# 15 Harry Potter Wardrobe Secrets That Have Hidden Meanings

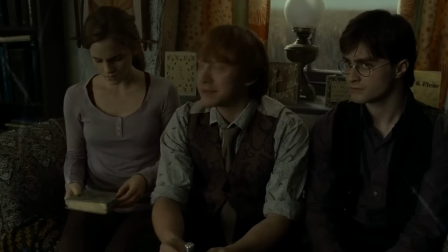[4:03]
You probably noticed a lot of casual clothing like hoodies and sweaters,
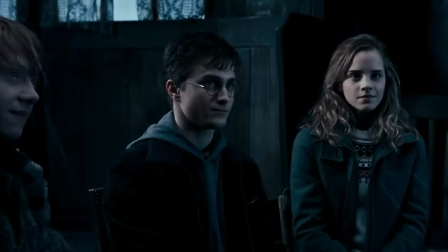[4:06]
and this was entirely on purpose to make them look like they were really just young teenagers trying to figure themselves out.
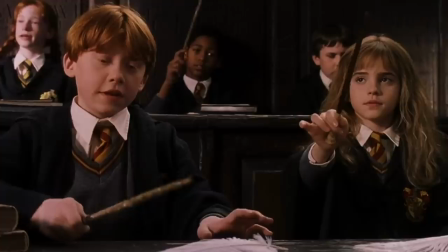[4:12]
And it also made a little more sense than other movies where the trio spent most of their time at Hogwarts dressed in their uniforms.
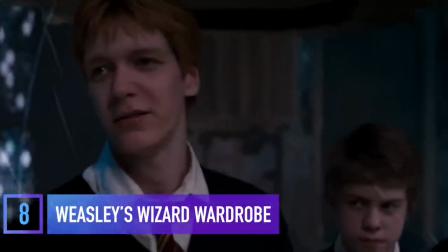[4:23]
Fred and George do pretty much everything together. Apparently, they also coordinate their outfits.
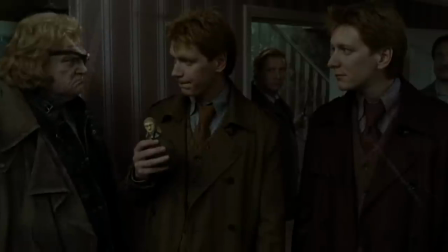[4:29]
The costume department would put the twins in different outfits that always complemented each other.
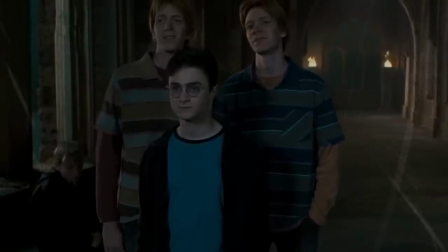[4:33]
For example, if one was wearing stripes, the other might wear something with dots or squares in the same color.
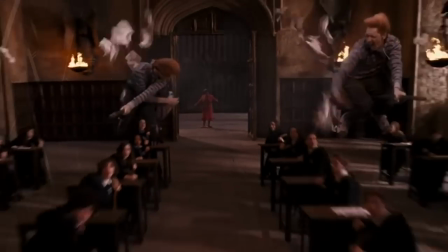[4:38]
James and Oliver Phelps would even help pick out costumes and style their twinning looks.
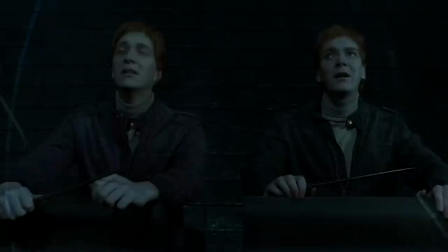[4:43]
The coordinated outfits added a visual style of comedy to the two brothers, and it also showed that the two of them enjoyed poking fun at themselves for being twins.
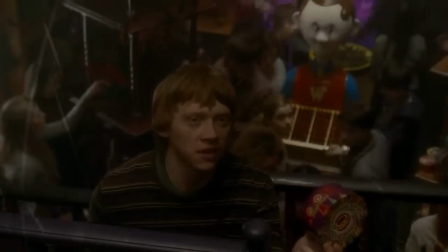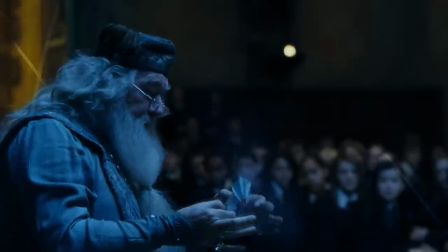[4:56]
Dumbledore's closet might be filled with elegant and magical robes, but they would have been completely different if the costume department had known he was gay.
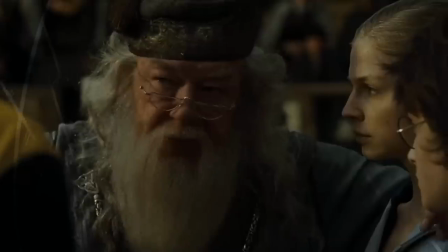[5:04]
When the movies first started filming, J.K. Rowling hadn't yet shared this piece of info, but if she had, his wardrobe throughout the movies would have helped reflect that.
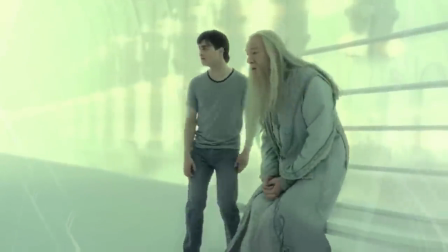[5:12]
Janie Tumime didn't go into details about the changes she would have made, but we'd love to see her interpretation of Dumbledore now that she knows the whole story.
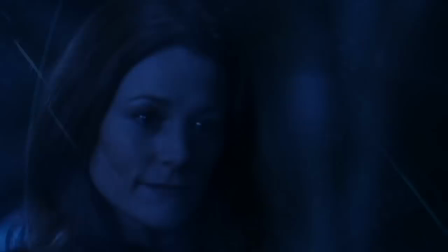[5:24]
Fans have always been a little upset that movie Harry didn't share his mother's green eyes. But it turns out that they did try to get the eye color right.
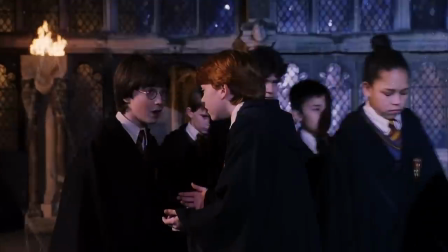[5:31]
It just wasn't worth the discomfort it caused Daniel Radcliffe. He was only 11 when he first starred in Sorcerer's Stone and has naturally blue eyes.
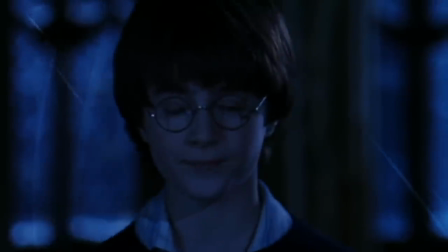[5:39]
When they tried contacts, he described them as being excruciatingly painful.
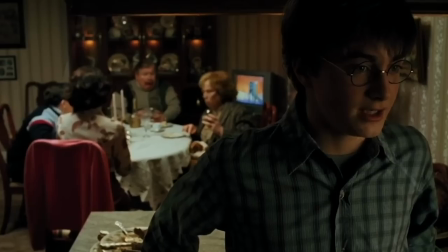[5:43]
If we had to choose between Daniel Radcliffe and green eyes, we'd choose Daniel every time.
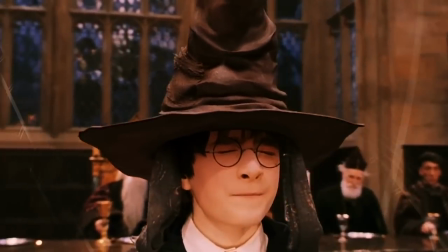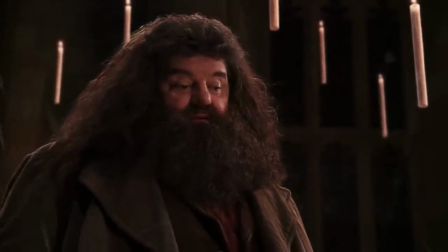[5:54]
Robby Coltrane, who played Hagrid, isn't a giant in real life. Not that you would know that, given how great of a job they did convincing us that he was humongous.
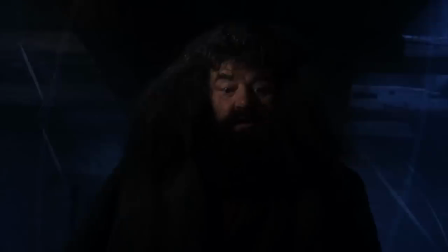[6:02]
A lot of work went into this movie magic, including his wardrobe. He was outfitted with huge robes in lots of layers to make him look more full-bodied.
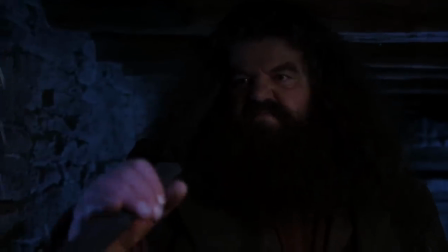[6:11]
And as for the height, there was actually a body double.
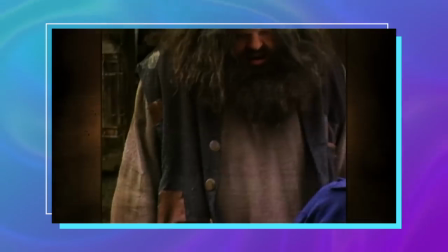[6:13]
Martin Bayfield is 6 feet 10 inches tall, and he added to his height by wearing a realistic and creepy Hagrid mask over his face.
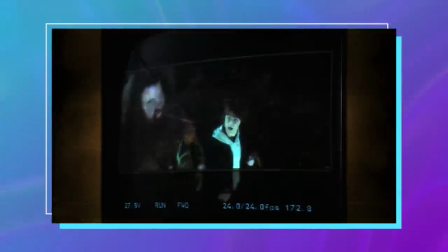[6:22]
The rest of the magic was done with clever camera angles and lots of miniature furniture.
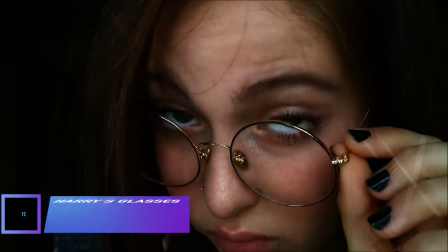[6:31]
Harry Potter glasses are a major fashion trend, and a lot of people wear them without lenses just so they can pull off the look.
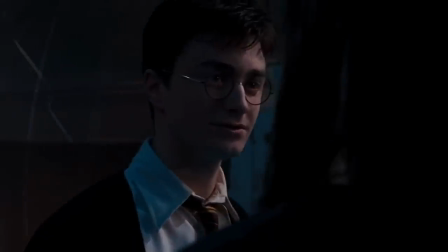[6:38]
Daniel Radcliffe said that almost every pair of glasses used in the film was lensless to avoid awkward reflections while filming,
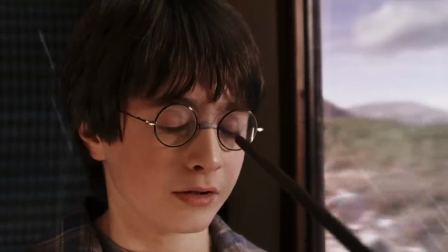[6:45]
and also to avoid using Oculus Reparo every time he had an action-packed fight scene.
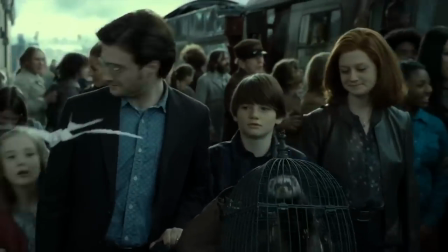[6:51]
After the series wrapped, Harry actually got to take two pairs of these lensless glasses home with him,
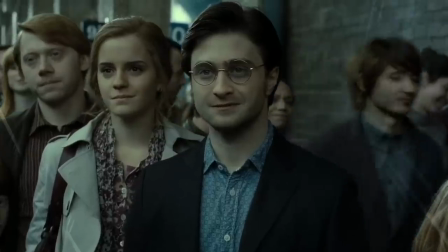[6:55]
the tiny pair from the first movie and the very last pair he ever wore in the eighth.
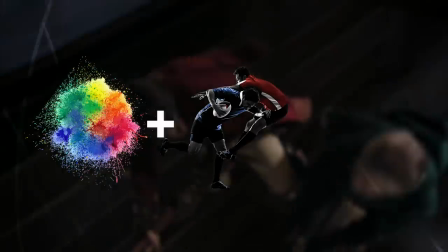[7:00]
When it comes to a wizard's favorite sport, bright colors, rugby, and American football were all sources of inspiration.
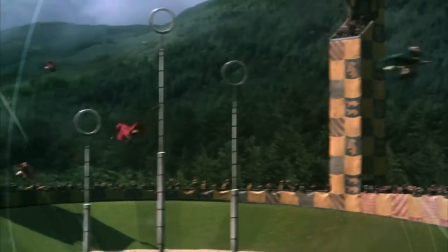[7:07]
The problem was that the Quidditch outfits couldn't be too heavy because the actors would be flying on animatronic brooms, which was already uncomfortable enough.
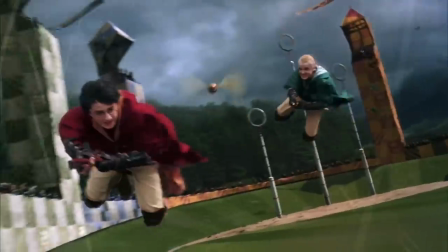[7:15]
The wardrobe team worked for months to get them right and ended up going with nylon to make sure they were as comfortable as they were sporty.
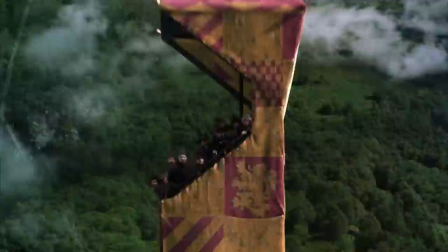[7:22]
Another fun piece of Quidditch trivia, Harry Potter's jersey number in the movies was seven and it was inspired by David Beckham.
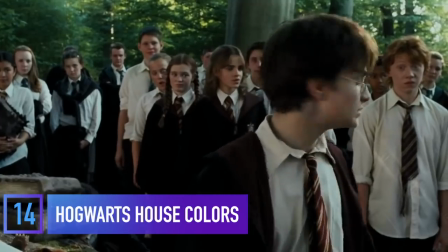[7:33]
We all noticed that the tone of the Harry Potter films started to change with Prisoner of Azkaban.
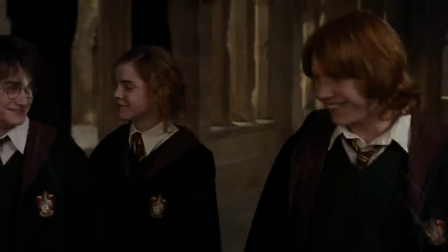[7:38]
They were becoming more and more serious, and the kids were growing up. So, the costume department decided to do an entire rework of the Hogwarts uniform.
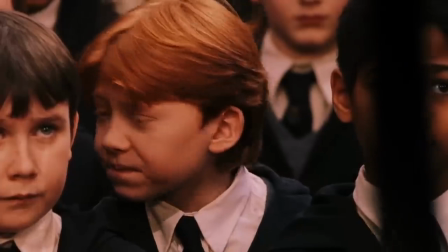[7:46]
In the first two movies, the robes were mostly black, and the students kind of blended together. They were also a lot more juvenile.
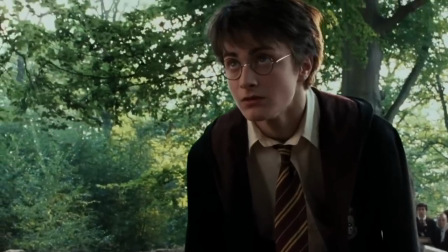[7:52]
But once Azkaban came around, they decided to highlight the house colors by sewing thick lining into the robes.
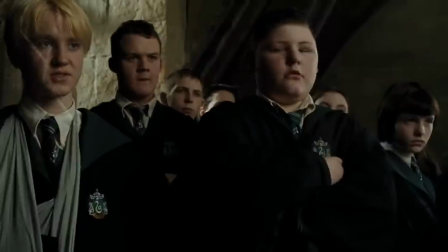[7:58]
They also added hoods, collars, and silk ties in the house colors.
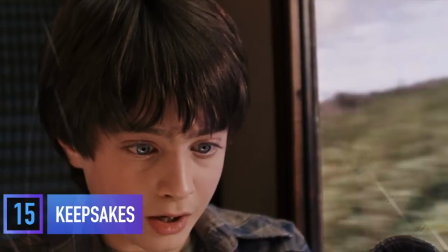[8:06]
Daniel Radcliffe wasn't the only one who got away with a piece of his wardrobe.